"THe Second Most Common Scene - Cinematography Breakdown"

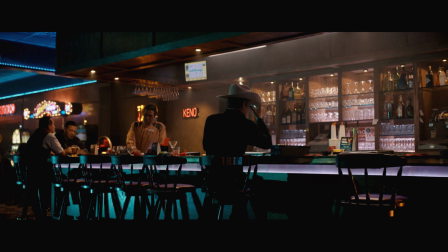We've already started from behind because we didn't want to reveal who this character was, but we're already from behind. Now, let's talk about the lighting before we even get there, right? We're chasing a sky panel down this way just to give us a little edge. We're using these little LED things under here just to give us a nice little something.
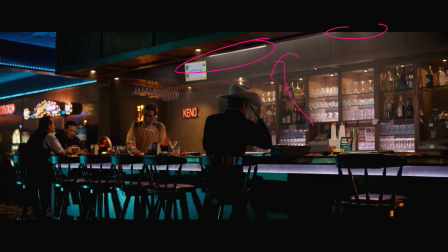And then we're playing tubes up top and haze, right? This is haze here. But even in here, like, look at this, man. This is cool. All these little lines poking out everywhere, plus our background stuff. Okay? Notice how down our bartender is here. Let's just watch what happens as we go in.
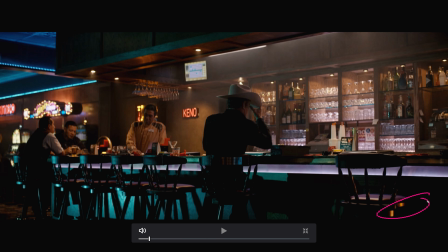There's also this little kick of light here. Like, just imagine if that isn't there, how much flatter things get. So if you start to feel down on yourself, you're out there shooting something with your friend, you're like, man, it sort of looks flat and like shit. That's because these little tiny things, like you got to set up a light for this. You got to get the color right. It takes time. It's a huge clusterfuck. If it's just you and your friend, it's not gonna happen.
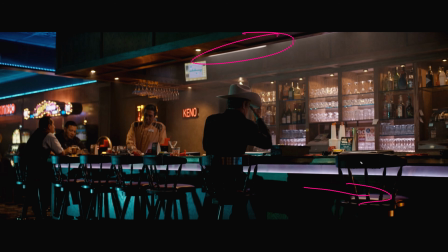It's not gonna happen, right? Maybe you get up the key, but by the time you do all this, it's, you know, an hour into setting up a shot like this. It's not gonna work on something low budget, but you have to understand the ideas in order to get better. So that's what we're doing here, right? This is nice. And then this little thing up here, you can feel it again. That's another tube, right?
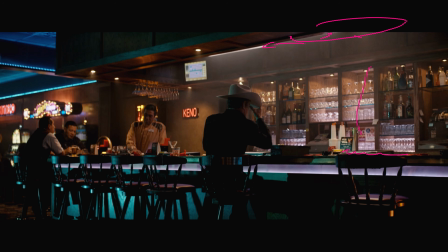We got 2 tubes up here, and that's giving us our little reflection just here. Okay, let's see what they do.
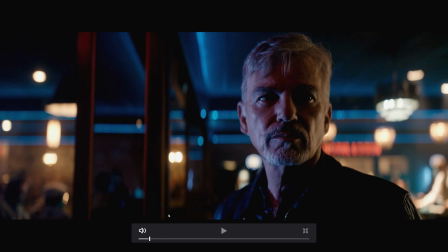Ooh, a little push in. Can I get the extra walking by?
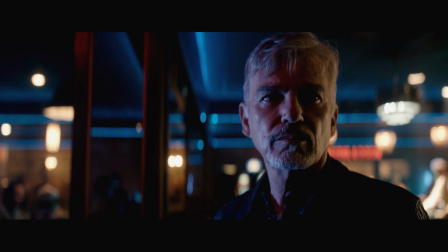Boom. Got to push in there. I like the matching push in. That's not in focus. All right, missed focus.
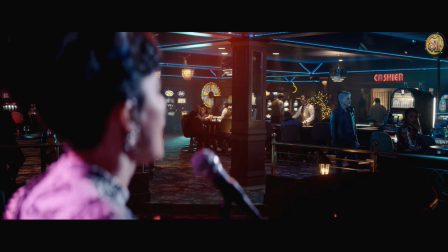Okay, we're going to go with it anyway. Let's see that jump in lighting. Okay, not that bad.
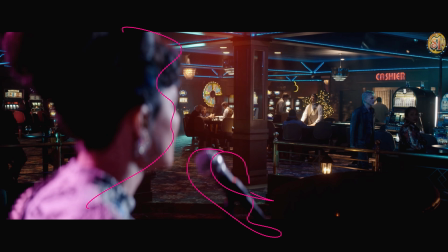But again, I like this. Like a little bit longer of a lens, but not making them huge, just shooting through this big giant mess. You know exactly where to look, right? That is lens composition done well, where you know exactly where to look.
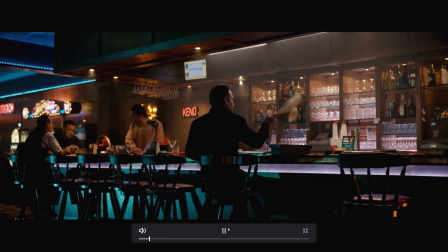It doesn't require a whole lot of chasing around the image. Drop of the hat, push in.
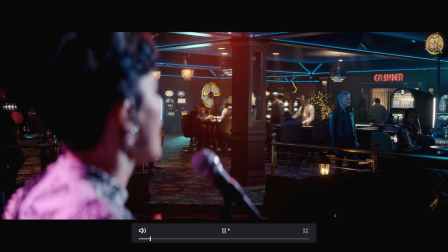Do we keep the push going to the next shot? No, we don't. Little left or right there, but not much.
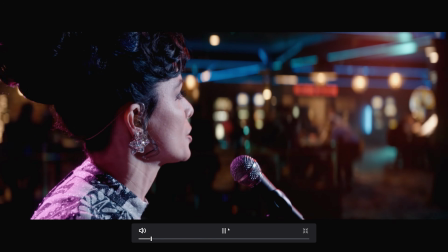Rack focus for some important element of the song. And we're coming around.
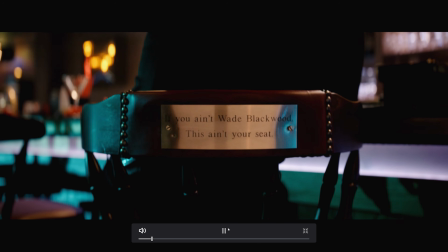Oh, boom. We're going in tight. If you ain't Wade Blackwood, this ain't your seat.
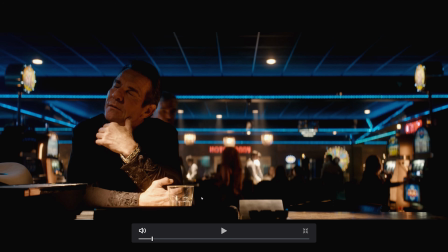Okay. All of a sudden we have, like, we could have approached this where we see the back of him, right?
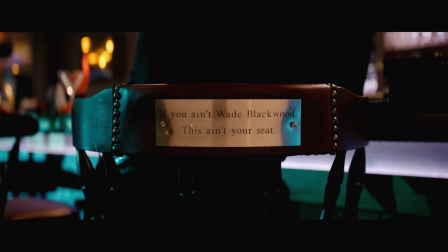We could see Billy Bob just jump into this shot and then we could play everything from behind. But no, we're going to jump the line, right?
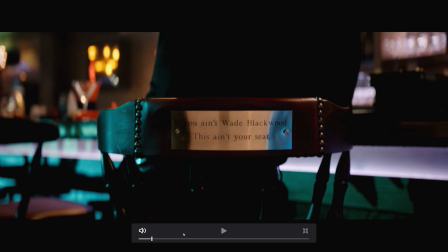We're able to jump the line with relative ease because we go from her shot, right, to this one where it's this little like inserty bit, and then we cut to around.
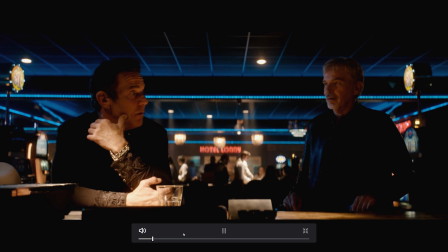So you're not really, like, a line hasn't really been established. We jump in, and now I don't know where all this tungsten light came from, but I like it.
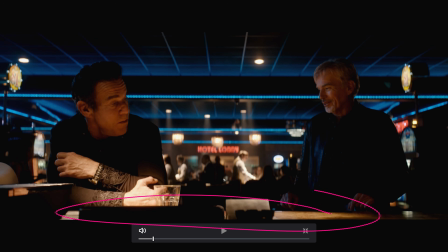I also like the spotlight here, even though, again, we're getting quite hot. And these measurements for quite hot, like this exact measurement here, this is what I'm talking about when you get to know your camera. In the pre-production process of doing this, you're going to go, you know what, we're going to have a couple scenes where we do the Bob Richardson look.
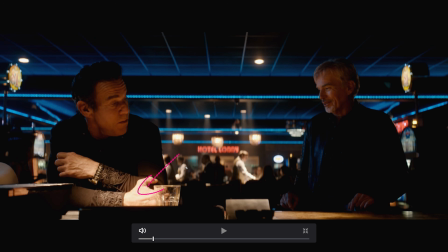Let's just see how far over I like it. Let's see how far we can push it until I don't like it anymore. Because you know, the more that you get out of here, the easier it's going to be to get their faces. So you're going to want to get maximum out of this, right? So let's say this is 4 stops over, right? 4 stops. And I don't really like this.
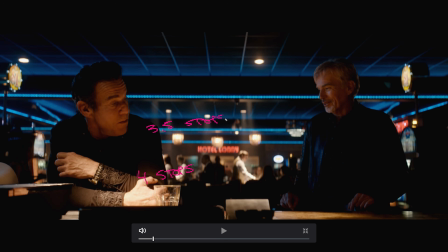I would like 3.5 stops. Or I would like to switch to the Airy Alexa, please, right? Just to get that one little bit more out of it. Just something to think about in the pre-production process when you talk about lens tests and camera tests and what you would actually be doing. This is it. The other thing you would be doing is seeing, okay, I know I'm going to have some night stuff.
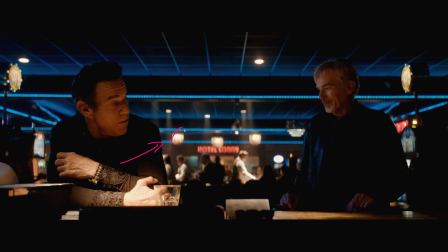I know these are older Panavision anamorphics that I'm shooting on. What happens to the background, to highlighted areas, if I am shooting damn near wide open? Like, is it beyond usable? Does it start to really go crazy and bloom out and get all soft and gross?
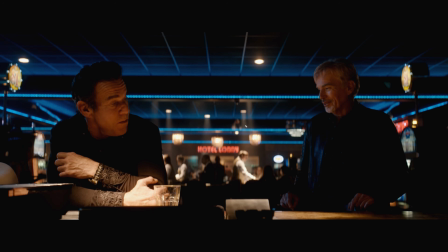Or am I able to hold some sharpness, like edge to edge? That's the other stuff you're doing. Okay, we keep going.
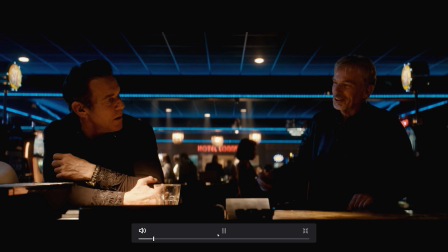We get a little smile, a little chuckle.